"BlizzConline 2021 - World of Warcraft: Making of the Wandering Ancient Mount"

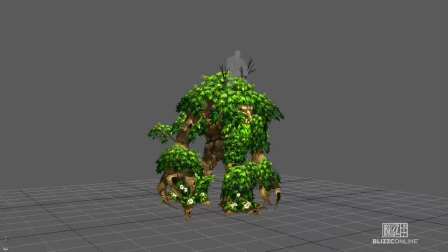270s
After Character and Rigging had finished with the model, they passed off the animation to breathe some life into it. The Wondering Ancient was a bit of a unique starting point. We had animations available to us from 16 or 17 years ago that really helped capture the spirit and personality for the creature. We wanted to use those as foundations to build upon and with the updated rig we were able to go in and add new motion and life on top of this creature.
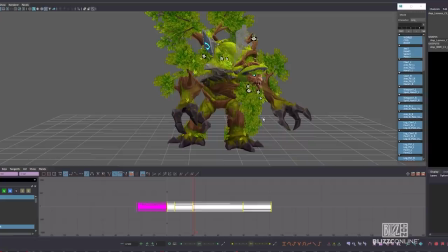292s
We do this by a process called keyframe animation, which follows the rules set by traditional animation in the past. We were able to use 3D software to use the rig and model to bring personality and motion into the character.
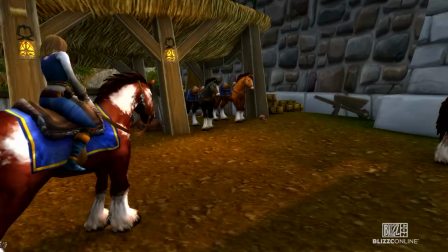305s
Animation is really drawn from inspiration from the real world. Watching creatures and animals, how they move, you pick up these little things you might not think of,
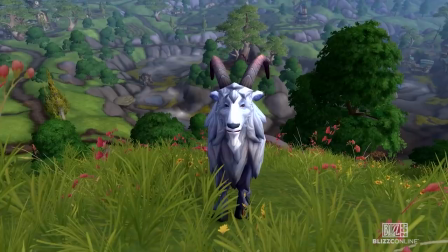314s
so it's really important to study the movement of nature and other humans to really figure
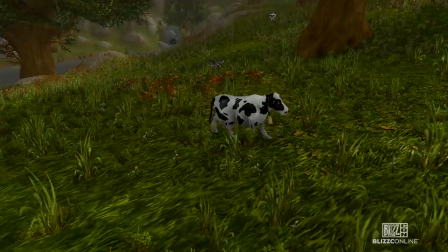320s
out how your animation might better sell the motion and the physics behind it.
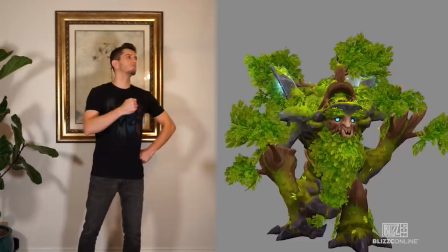325s
A lot of creatures and characters in World of Warcraft don't exist in the real world. For this situation we like to film ourselves for reference.
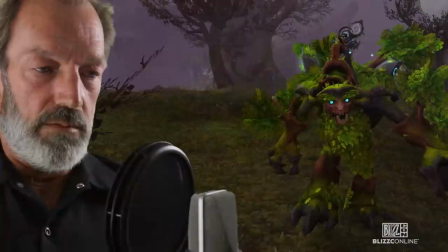332s
It helps us get the mindset and feel the personality of the character or creature and really helps sell the motion that they might use.
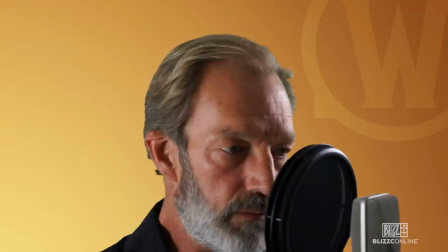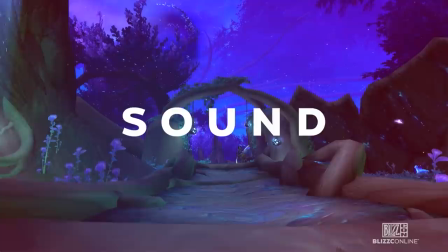So my first step as a sound designer is to look at the model, to look at the animations that the art team has already made and get familiar with the personality of the creature with the material types that they've used, how fast is it, how does it move, and then I can start putting together sounds that will help reinforce that.
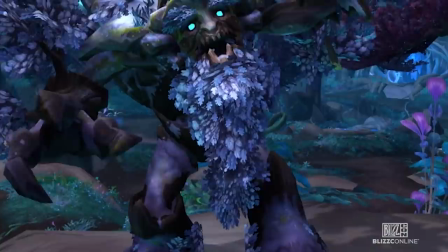367s
So what is it made out of? Well in this case we have obviously it's a tree so he's got his creaking wood elements, he's got his shaking leaves,
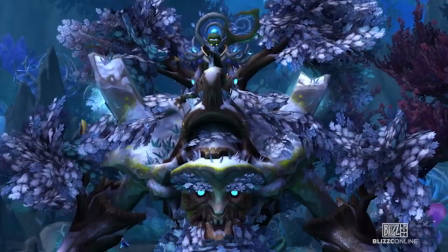375s
but he's also, he's a creature that's sentient, he has a personality, so what would he sound like?
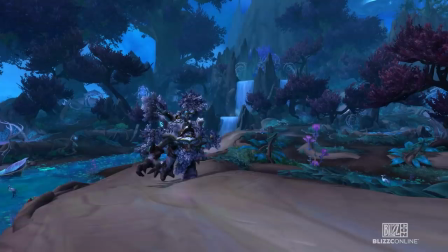380s
What kind of vocalizations would he make? Just basic walking animation.
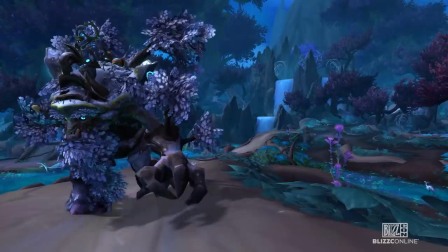So working with Glenn on the Ancient was awesome. Glenn has defined so much of the sound of Warcraft over the years and he's already contributed his voice to helping to define what these creatures have sounded like in previous iterations. So knowing that we were going to make a newer version of it for this mount, it was a cool opportunity to have him jump in and add his vocal layers,
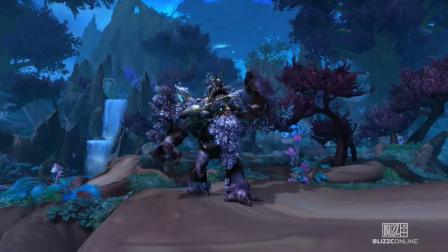411s
knowing that it's it's maybe a little smaller than the other ancients that have been in WoW in the past and it's maybe a little more inquisitive, a little friendlier.
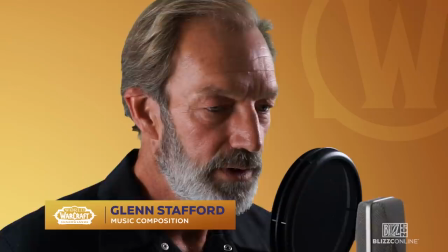421s
To help with the vocal layers I'm going to do a creaking layer as well for the idles and longer ones. One major tool for sound design is using layers to kind of composites together a coherent sound.
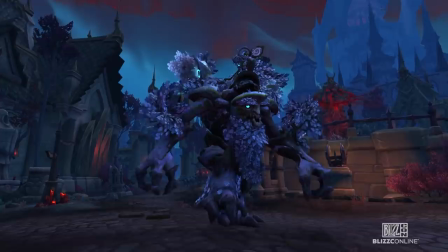439s
So in the case of this huge tree creature, he has layers of leaves rustling, layers of branches moving as he shifts around.
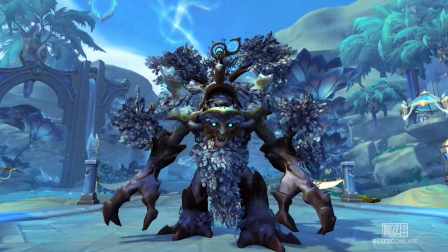446s
He's got his footsteps that are built out of a thud, the tree trunk itself kind of shifting and creaking and groaning, and then layers of his vocalizations as he's kind of making little idle sounds.
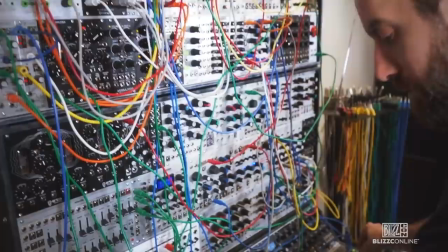456s
So all of that comes together to create this one coherent set of sounds, but it's actually built out of a huge number of individual parts.
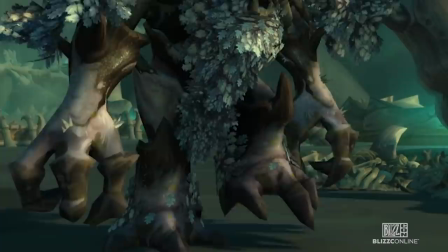463s
It feels like a big organic creature where every time he moves, every one of his footsteps, his kind of, his overall movement, there's a lot of variety there.
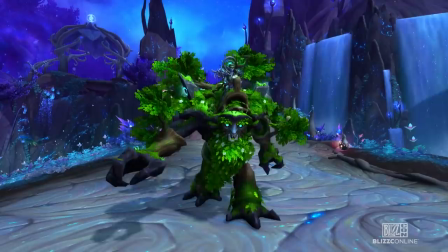472s
One of the ideas that came up was the changing of the colors of the leaves with the seasons. I thought it was really fun to have these little extra Easter eggs, I guess, hiding on the mount, and it really helps bring the character's story and personality to a more unique place.
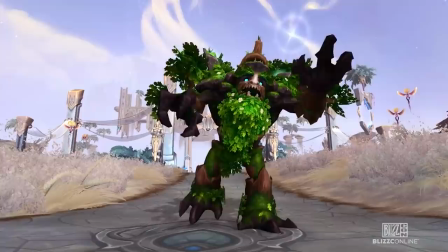489s
The team also added a little caterpillar to the top of the tree as a nod to the caterpillar that did not win the contest. Oh, yeah, the grub. I didn't have any part of that. That's actually all John. He did it himself. When I had initially pitched the concept to the team, Kelvin Tan, he suggested,
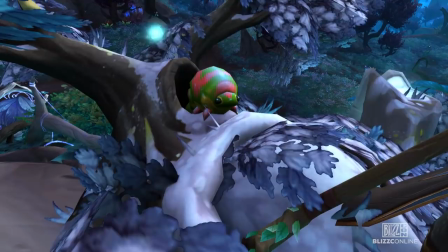507s
hey, why don't we put something like, I don't know, maybe like a little caterpillar or something like that.